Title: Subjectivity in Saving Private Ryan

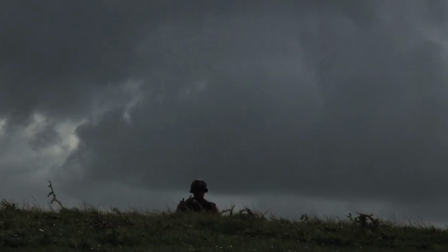[0:03]
In classic war films, directors tend to simultaneously tell two stories at once. The story of what the soldiers did, and what was going through their minds while doing it.
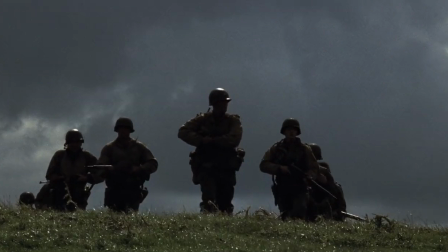[0:12]
Subjectivity is a crucial element to these films, as it allows the audience to get inside the minds of the characters, and experience war from a completely new perspective.
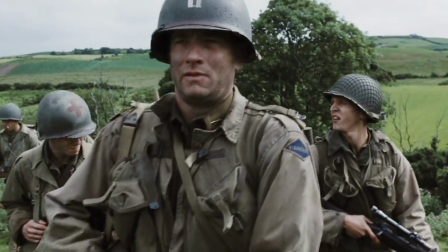[0:20] Sir, I have an opinion on this matter, and by all means share it with the squad.
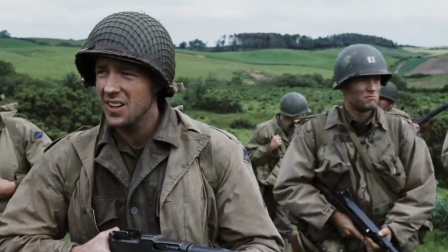[0:26]
Don't get me wrong, the physical struggles that the characters face on the battlefield are important as well.
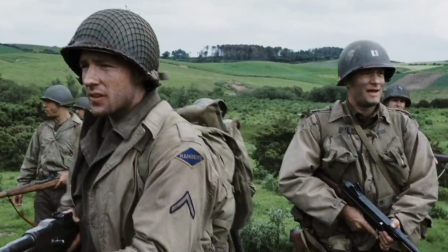[0:31]
But without seeing how such a traumatic experience impacts the characters minds, war films might seem a bit shallow.
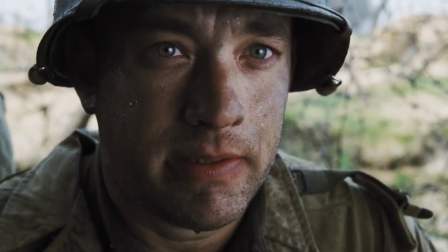[0:40]
Steven Spielberg's Saving Private Ryan revolutionized the way in which war stories were told on screen.
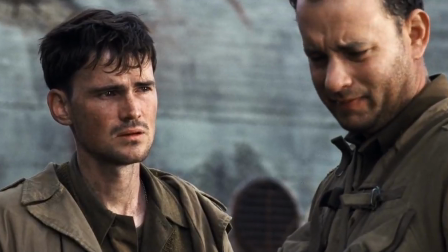[0:46]
Unlike the war films of the past, Saving Private Ryan uses subjectivity to allow the audience to connect with the characters in a more visceral way.
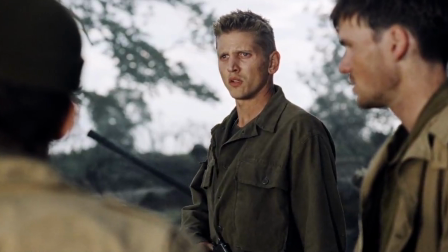[0:53]
We are reminded that the soldiers aren't just boots and a uniform, but real people with real feelings and emotions as well.
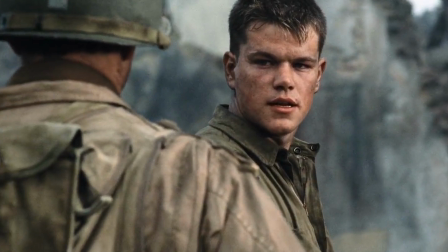[0:59]
This isn't just a story about World War II. It's a way of seeing war through the eyes of those who fought it.
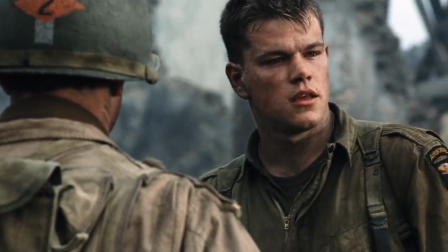[1:04] I mean, there's barely hardly enough of this- Hey, asshole! Two of our guys already died trying to find you, alright?
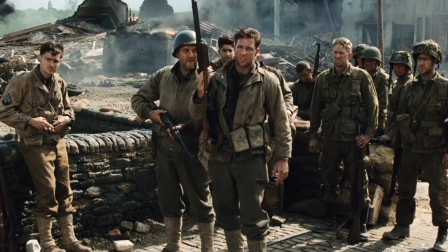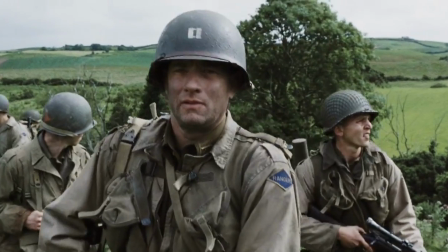[1:15]
The film follows a group of rangers during World War II led by Captain Miller, played by Tom Hanks, on a mission to rescue Private James Ryan.
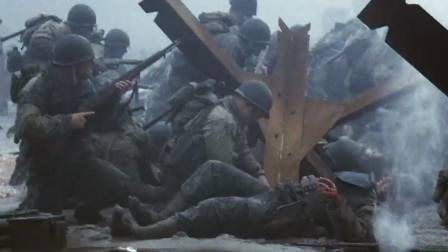[1:24]
The famous opening scene is filled with certain elements that allow the audience to see what is going on through Miller's head as hell is unleashed around him.
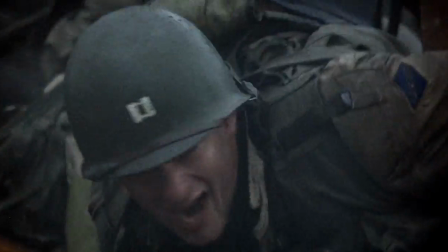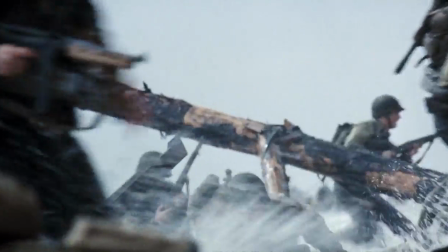[1:35]
The cinematography plays a huge part in achieving this sensation.
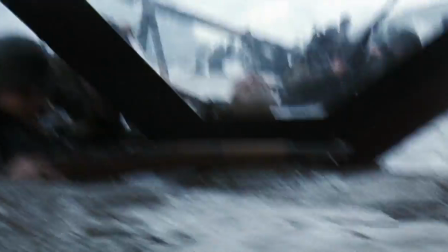[1:39]
The shaky camera angles allow the viewer to feel the explosions and vibrations of the scene, while also giving the footage an unstable and chaotic feel.
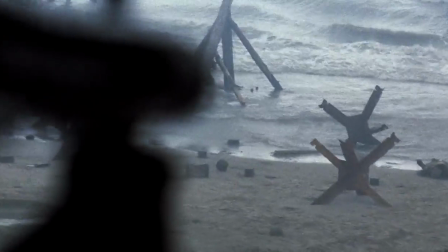[1:47]
In fact, Spielberg did not storyboard the film at all. He wanted the camera angles to be inspired spontaneously by the action.
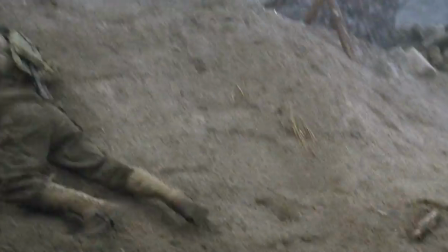[1:54]
As a result, the viewer is placed directly into the chaos of war, just like Captain Miller.
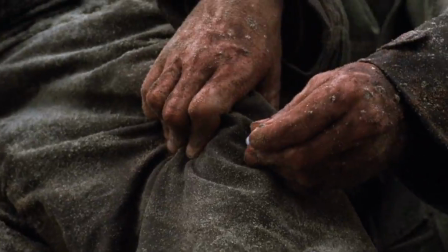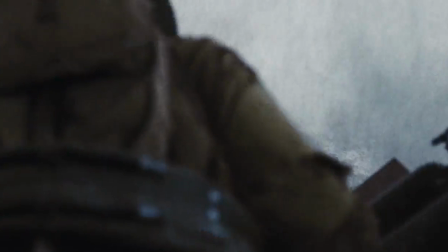[2:08]
There's even a few point of view shots in an effort to portray the scene from Miller's perspective.
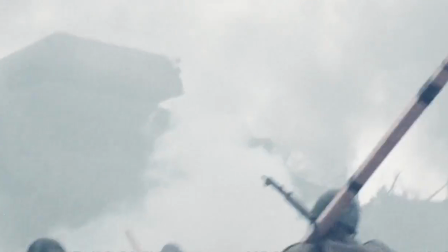[2:13]
It actually took me a few times to realize that this is a first-person shot from Miller's point of view.
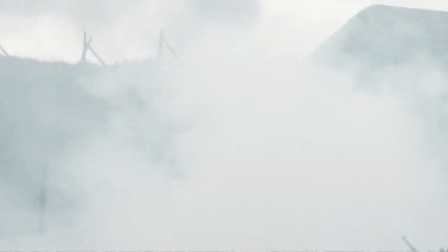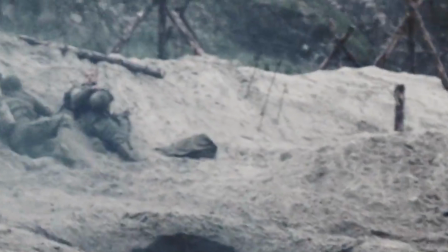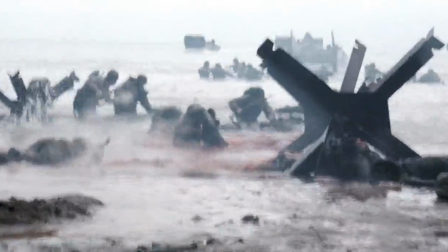[2:28]
The most subjective moment of the entire scene, however, is the shell-shock sequence.
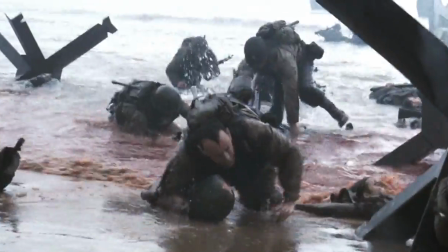[2:32]
The sound of the battle fades out as we retreat inside Miller's mind as he attempts to comprehend the turmoil around him.
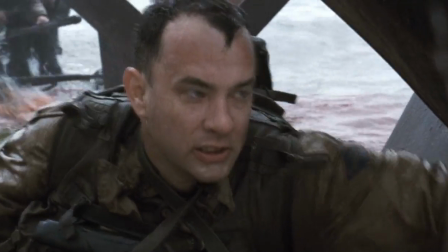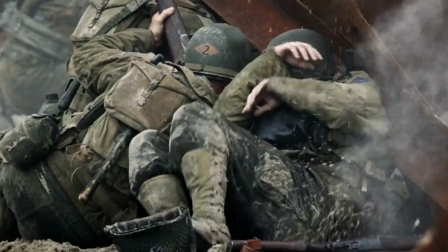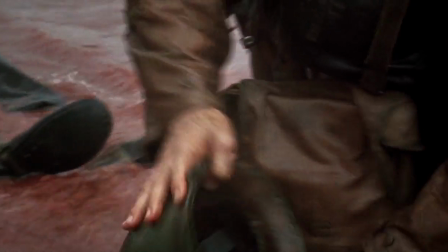[2:51]
Here the audience really gets a sense of what is going on through his head, and not only do we see things from his perspective, but we also hear them from his perspective as well.
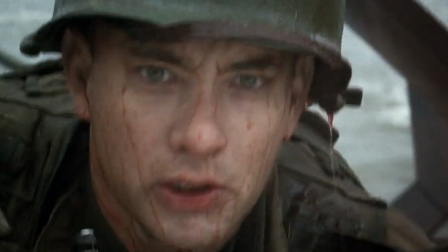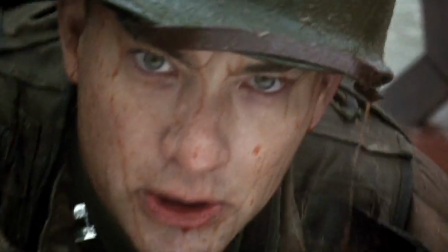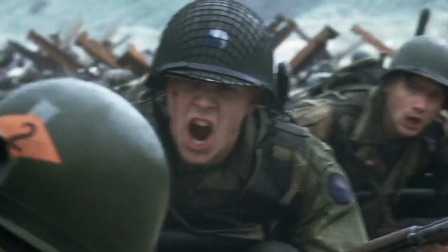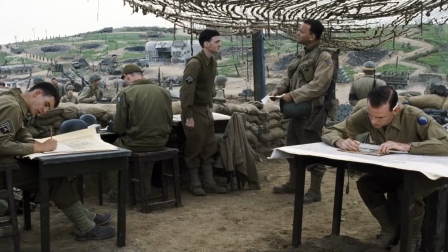[3:14]
There are a few other characters that are portrayed with strong subjectivity as well, such as Corporal Timothy Upham,
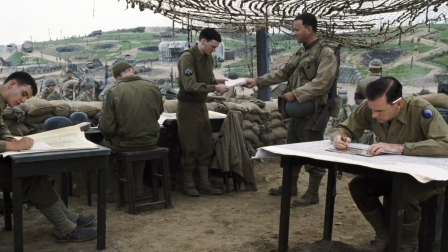[3:20]
an innocent intellectual young soldier who was forced to tag along with Miller's squad because he speaks German.
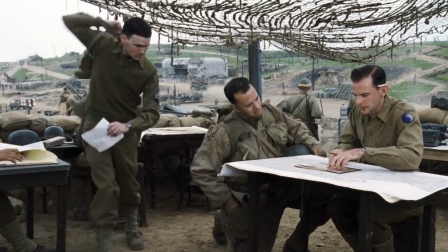[3:26]
As an interpreter, Upham did not expect to enter battle, but now faced with life threatening circumstances, he has to overcome the fear associated with combat.
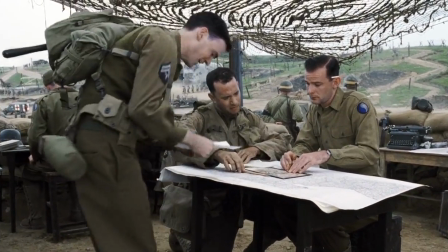[3:34] Stand Corporal. So there are a lot of Germans in the village.
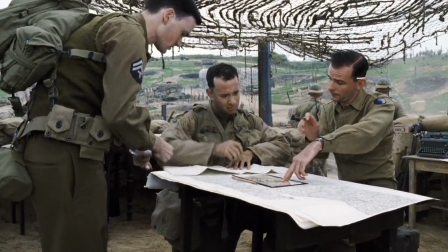[3:40] Do you have a problem with that quote? No sir, just if you consider I've never been in combat sir, I make maps and I translate.
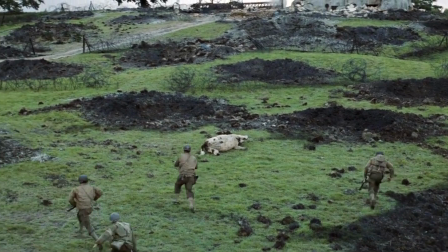[3:47]
Upham is like a civilian in a soldier's world, and gives the audience someone to relate to.
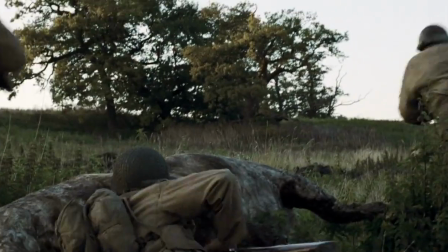[3:52]
There is a scene that illustrates subjectivity in Upham's character, in which a short encounter with the Germans is shown entirely from his perspective.
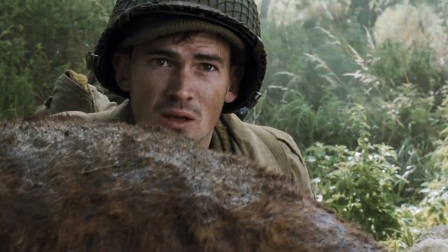[4:01]
From the opening scene, the audience already understands the chaos of combat. So instead of bringing us into the battle, we stay with Upham to see his reaction.
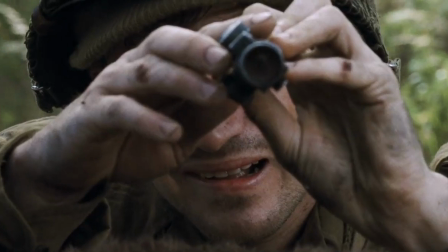[4:18]
By viewing the battle through Upham's scope, the audience is given an outsider's view of the brutality of war.
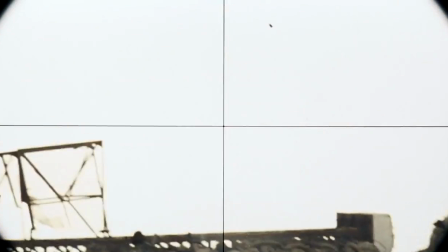[4:24]
But since the audience has become attached to the characters, and we are not given a close up to make sure they are safe, this point of view shot also has the effect of making the viewer anxious.
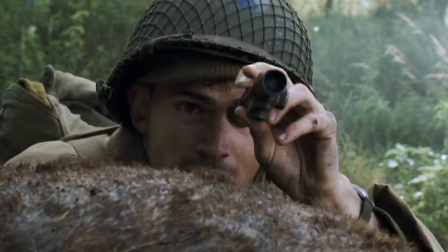[4:35]
Just like Upham. Caught off guard by the brutal reality of war, Upham is like the audience members watching the first scene.
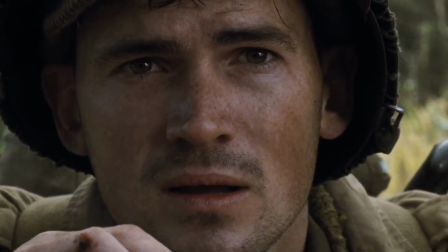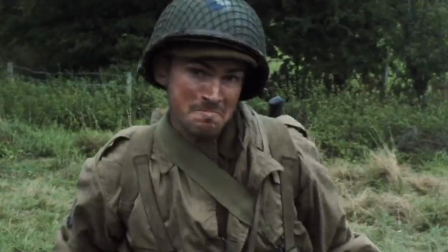[4:51]
Providing subjectivity for Upham's role is crucial because his character represents sanity.
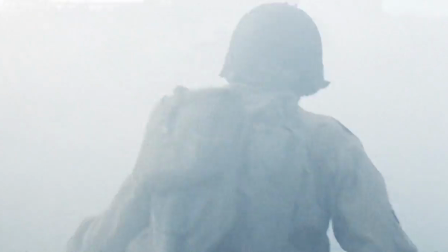[4:56]
In war, barbarism is normalized and it's easy to forget that soldiers were once just average or regular people.
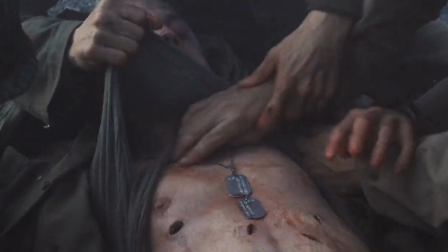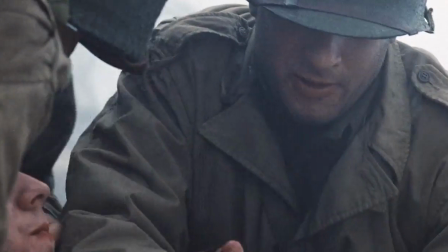[5:10]
Amidst total insanity, subjectivity from Upham provides a bit of sanity for the watcher to hold on to.
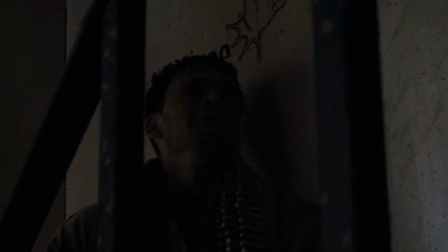[5:20]
In the final scene, Upham struggles to keep himself together as Melesh wrestles with a German soldier.
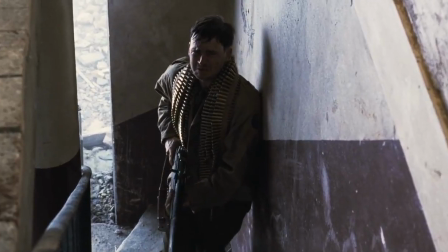[5:29]
As the two engage in hand-to-hand combat, the camera follows Upham as he listens from downstairs.
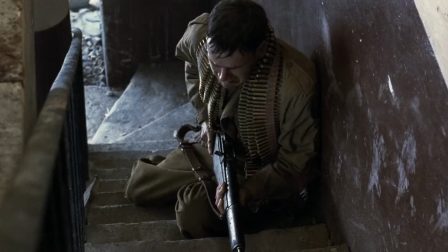[5:34]
In this particularly heart-wrenching moment, Upham has the ability to save Melesh's life.
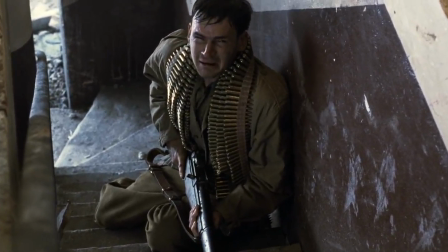[5:39]
But instead, we watch him break down as the German soldier prevails.
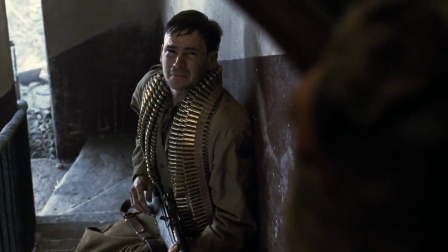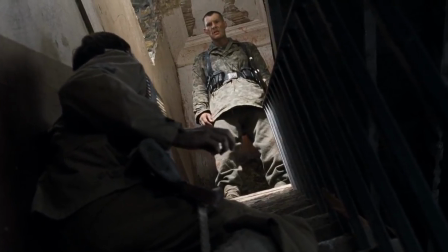[5:48]
Again, hearing and seeing this fight from Upham's perspective gives the audience an idea of the mental toll of war.
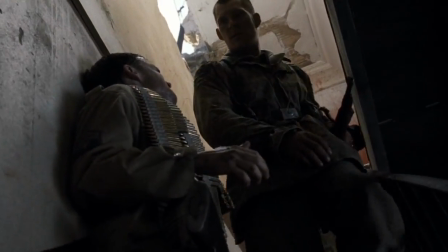[5:54]
It seems like a simple act to go up and shoot the German, but Upham reminds us of how much mental stamina is required to take a life.
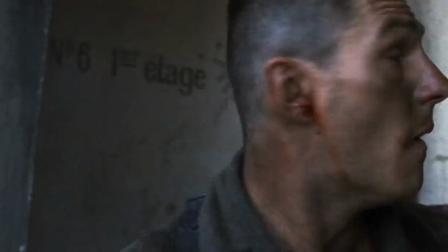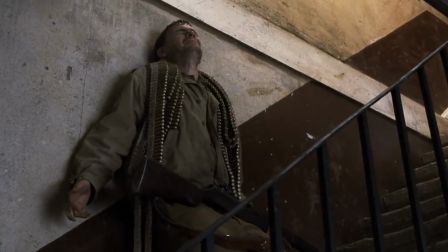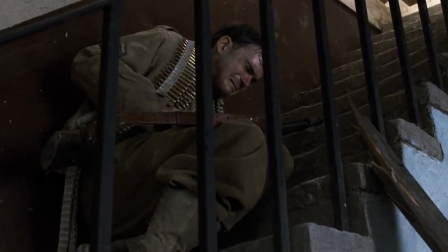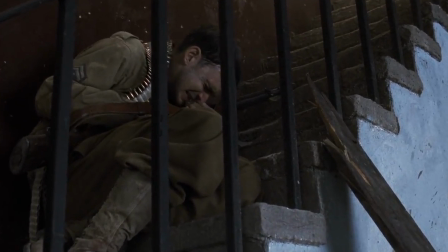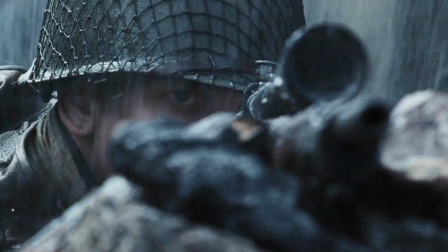[6:29]
Subjectivity is also present in the character Private Jackson, the bible-quoting sniper played by Barry Pepper.
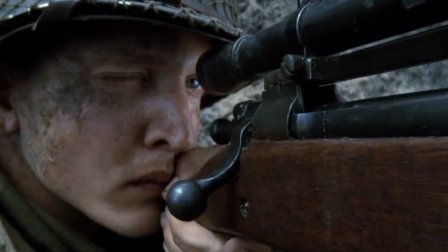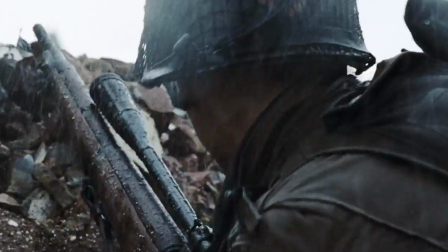[6:41]
In the final scene, we find ourselves looking down the scope of Jackson's sniper rifle.
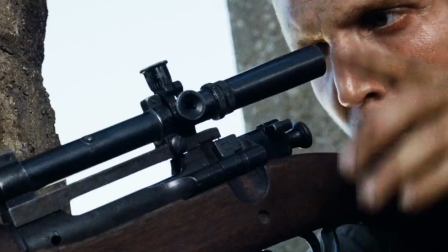[6:46]
This camera angle gives the watcher a view from inside Jackson's mind.
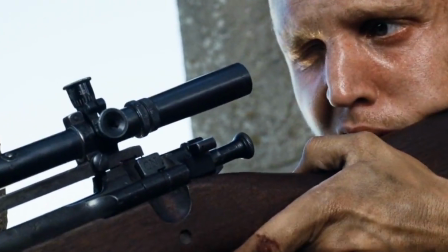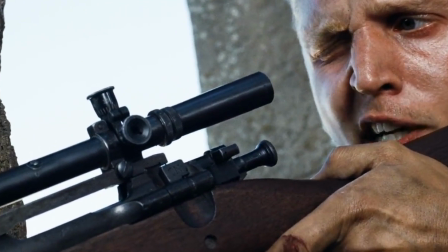[6:56]
This exclusive view demonstrates that while pulling a trigger may be a simple action, the act of killing is extremely personal.
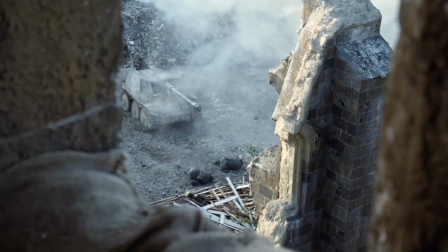[7:06]
This is amplified by the fact that Jackson will always quote the bible before pulling the trigger.
Blessed be the lord my strength that teaches my hands to war.
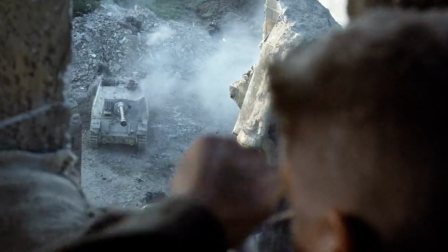[7:14] Am I finished to fight?
Through this religious display, the audience sees how one might justify such a morally questionable act.
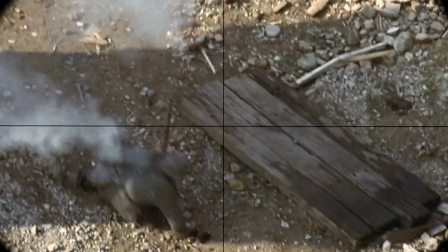[7:21]
As a result, we get the sense that Jackson can feel each kill fully.
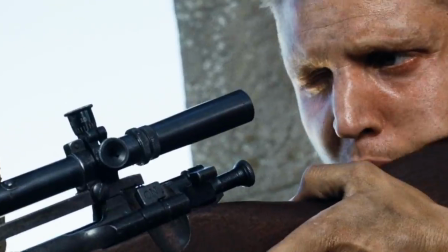[7:26]
Also, we never see Jackson hesitate to pull the trigger, showing that he has no qualms about performing his deal.
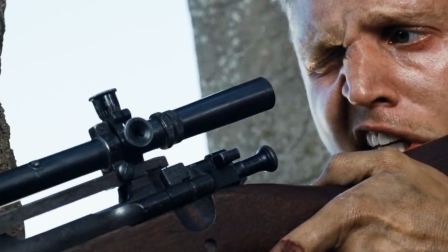[7:33] My shield, and he in whom I trust.
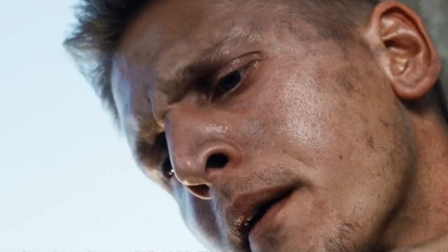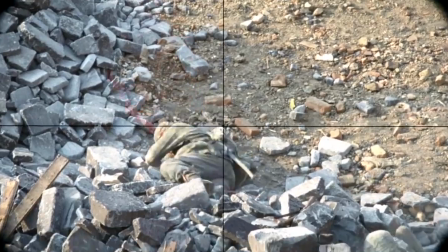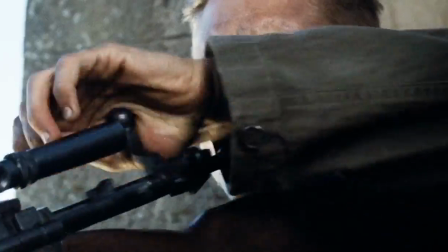[7:47]
Subjectivity in Jackson's character shows the audience how an individual is transformed by war to the point where killing becomes second nature.
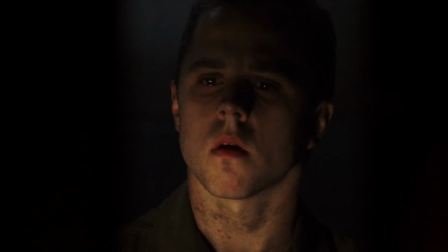[7:54]
As I said before, this isn't just a story about World War II, it's a way of seeing war through the eyes of those who fought it.
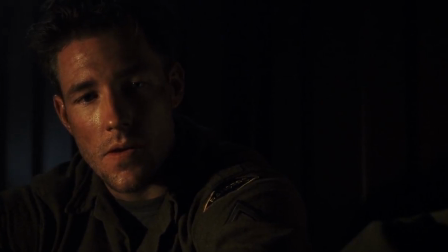[8:00]
Without subjectivity, it would be much more difficult to connect with the characters in Saving Private Ryan, and this classic war film might not be so classic.